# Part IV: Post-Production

post-production.
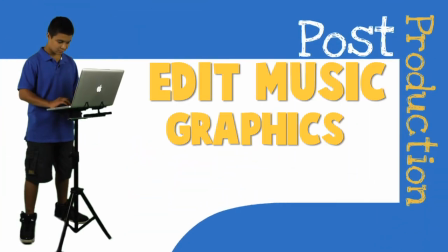[0:06]
Post-production includes editing, choosing music, making graphics, polishing, exporting, and uploading your media.
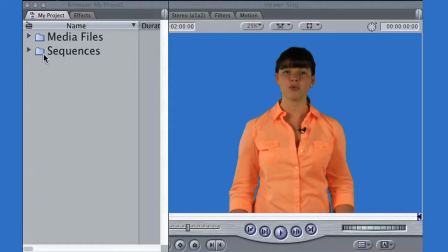[0:16]
Organize your footage before you start editing. Once you get back with your raw footage, it's time to organize the material you will ultimately choose from.
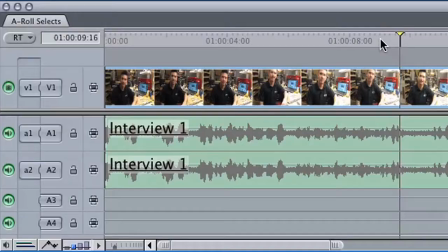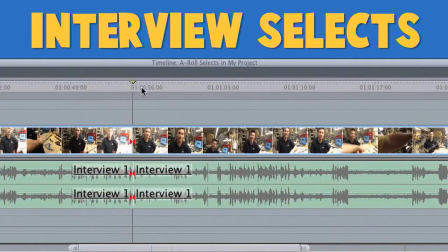[0:30]
First, there will be a selection process.
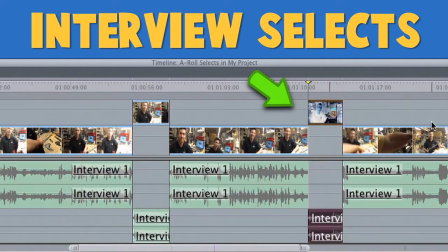[0:35]
You will organize the material in the following way. Isolate the interview answers.
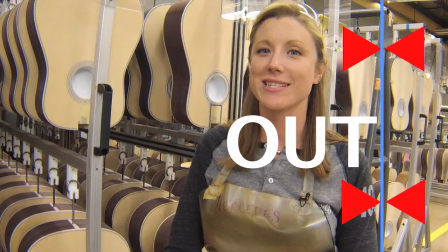[0:41] I love mechanical things.
And locate and set aside the best shots.
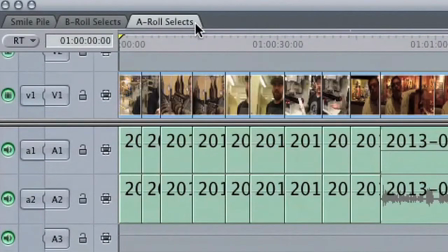[0:46]
You'll draw from these collections when you start covering the A-roll. And keep your eyes open for shots that could work for the beginning and the end of your program.
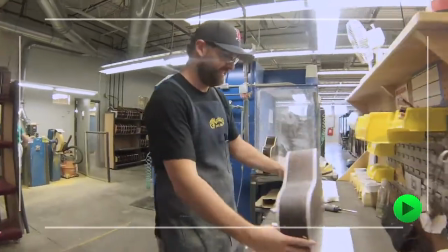[0:55]
The happiest smiles or the funniest moments work nicely as transitions into and out of your film.
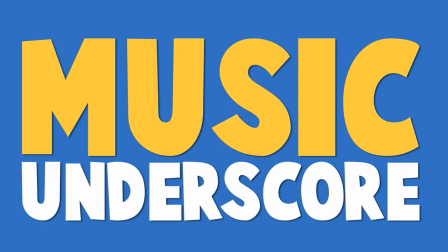[1:01]
Music is an essential part of your film. Choose an instrumental music track for your program.
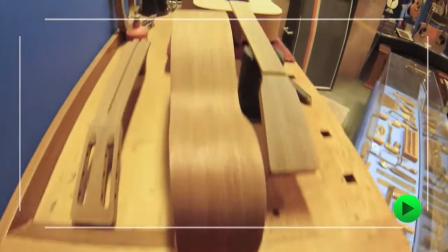[1:07]
Drag the music into your timeline and lock the track for now. Music defines the atmosphere, pace, rhythm, and ultimately the energy of your film. You can find lots of options on royalty-free music websites. Now let's talk about editing.
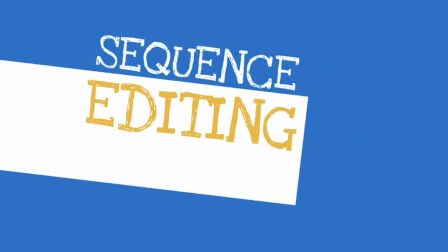[1:23]
Editing is where it all comes together.
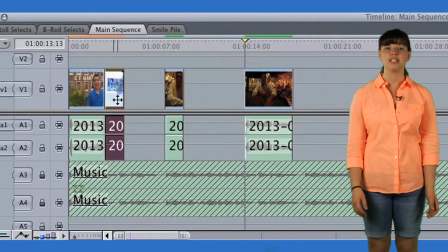[1:28]
Start at the beginning of the music to create an open sequence that introduces your location and central message.
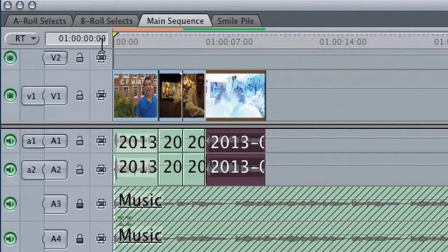[1:34]
This will be your first impression, so make it lively and fun.
Hi, my name is Chance, and welcome to the Martin Guitar Company.
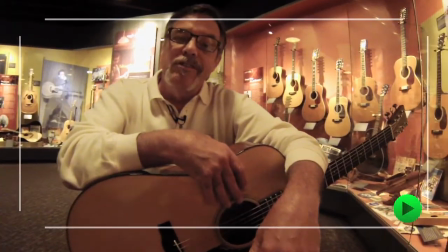[1:40] This is a really unique place to work. My name is John Marshall. We've been manufacturing guitars for 180 years.
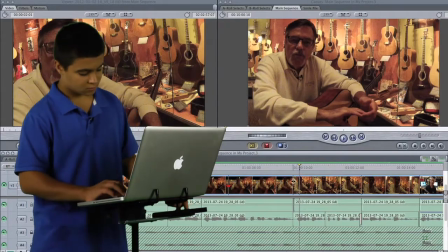[1:47]
The first 10 seconds of your program will set the tone and engage the viewer.
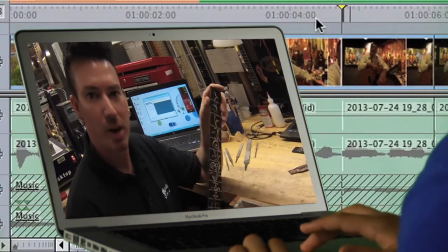[1:51]
You should introduce your central message early and reinforce it throughout the program by adding a variety of details.
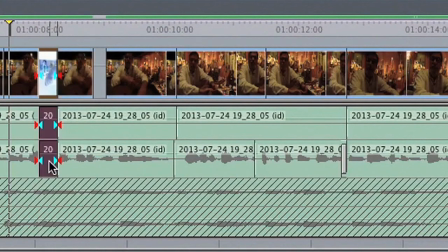[1:58]
The energy should increase as your film builds to an exciting finish. A-roll. Now cut together the best of your interview selects.
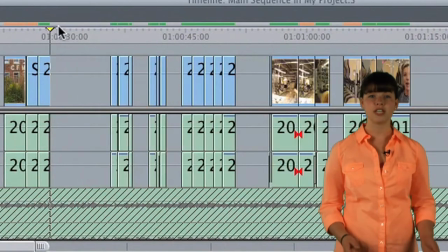[2:08]
Once you have organized the material, you will choose portions of each interview and edit them together into complete thoughts.
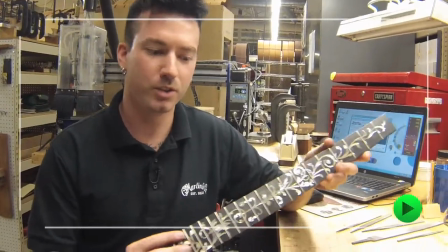[2:14] I love my job here. We design custom fingerboards, pick guards, bridges, anything customers want.
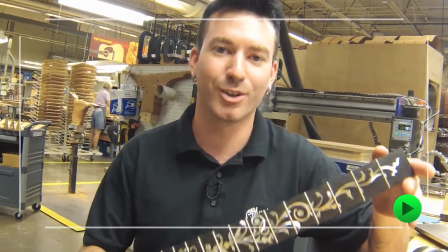[2:20] My name's Sean and I make custom Martin guitars.
You can let this version be long.
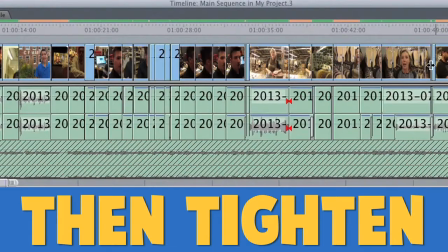[2:25]
Add everything you think could work and then go back and refine it in the next pass.
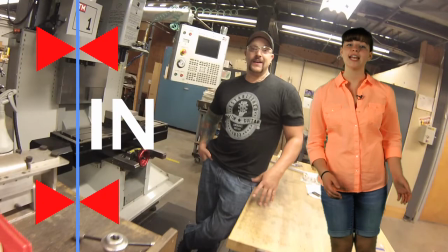[2:29]
Look for strong phrases to start and end each interview section and keep it tight.
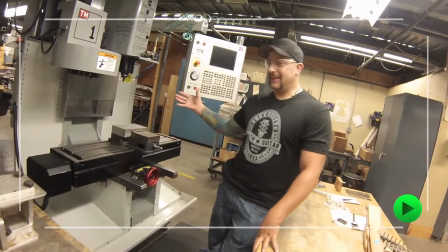[2:34] This is a cool machine. This is one of our CNC machines.
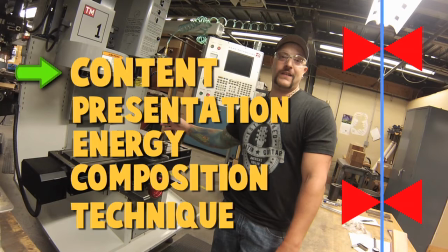[2:38]
Evaluate your interview material according to the statement, the presentation, energy, the framing, and camera work.
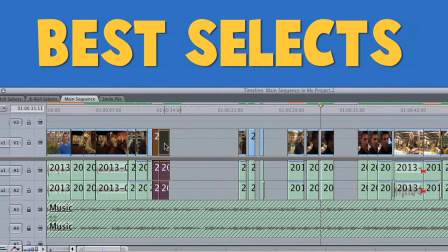[2:45]
Then select the portions of each take that are most appealing in these areas and edit them together into a sensible phrase.
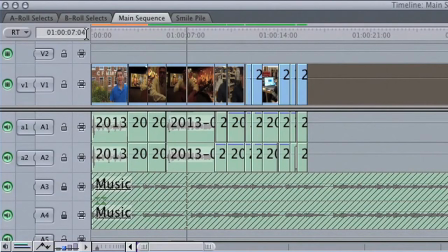[2:52]
Your interview A-roll should have a natural rhythm to it.
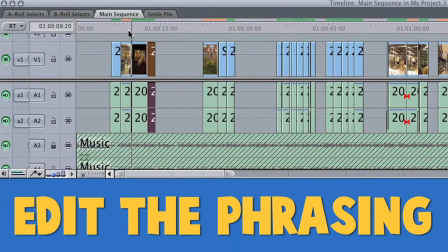[2:55]
Listen to the phrases you've constructed and add or cut frames around words or syllables in order to create a natural speech pattern.
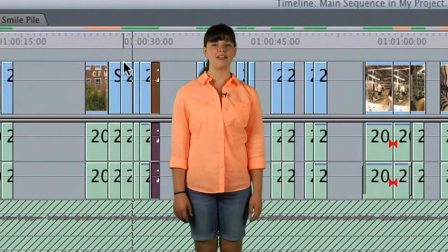[3:02]
Listen to the way these interview clips fit together.
I love mechanical things.
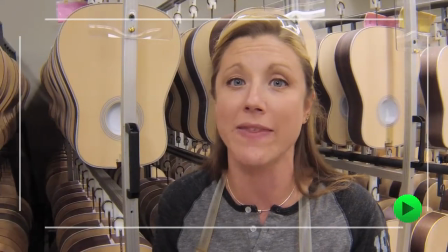[3:07] I'm constantly on my toes. I work with a product that influences American and music history.
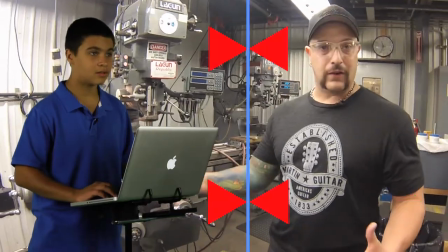[3:13]
By the way, grammar matters. As the editor, it's your responsibility to construct proper sentences from the interview material. When you're happy with your interview statements from beginning to end, you have your A-roll.
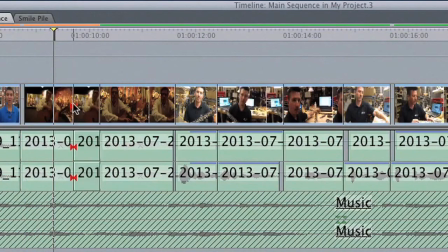[3:27]
B-roll. Now cover with B-roll. Go through your timeline and choose the places where you want to leave your interview subject on camera.
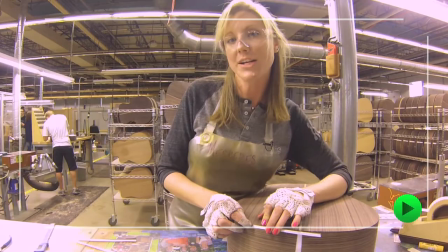[3:35]
These will be places where they say something important and look appealing. Then mute all other videos so you know where to cover.
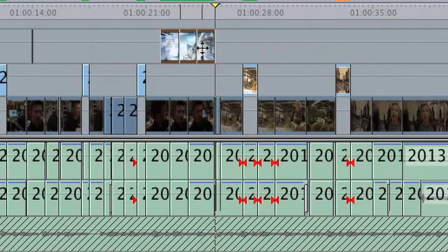[3:42]
You can take 2 or 3 shots and drop them into a video track on top of your A-roll.
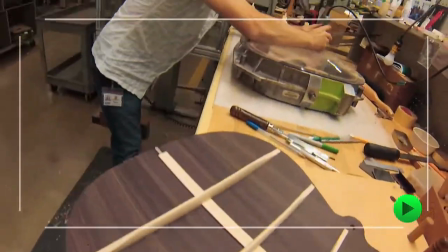[3:47]
Play back your edits and see how it feels. Editing is trial and error. Tweak the in and out points to get the rhythm right and repeat the process.
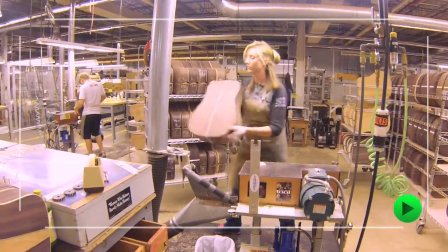[3:55]
Cut on action. Keep the pace lively by changing the shot every 2 seconds or so.
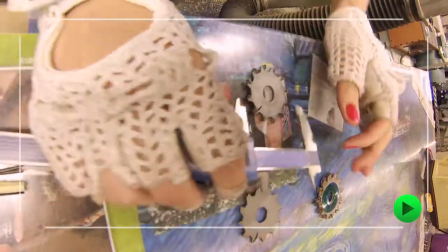[3:59]
Watch the way these shots cut together. Notice that the change in the angles helps to keep the visual pace lively.
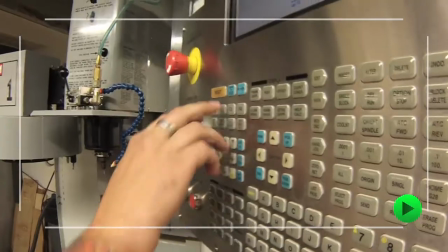[4:06] Hi, my name is Brian. I'm a machinist and I love guitars.
Use the spoken word in music to help you feel when to make the next edit.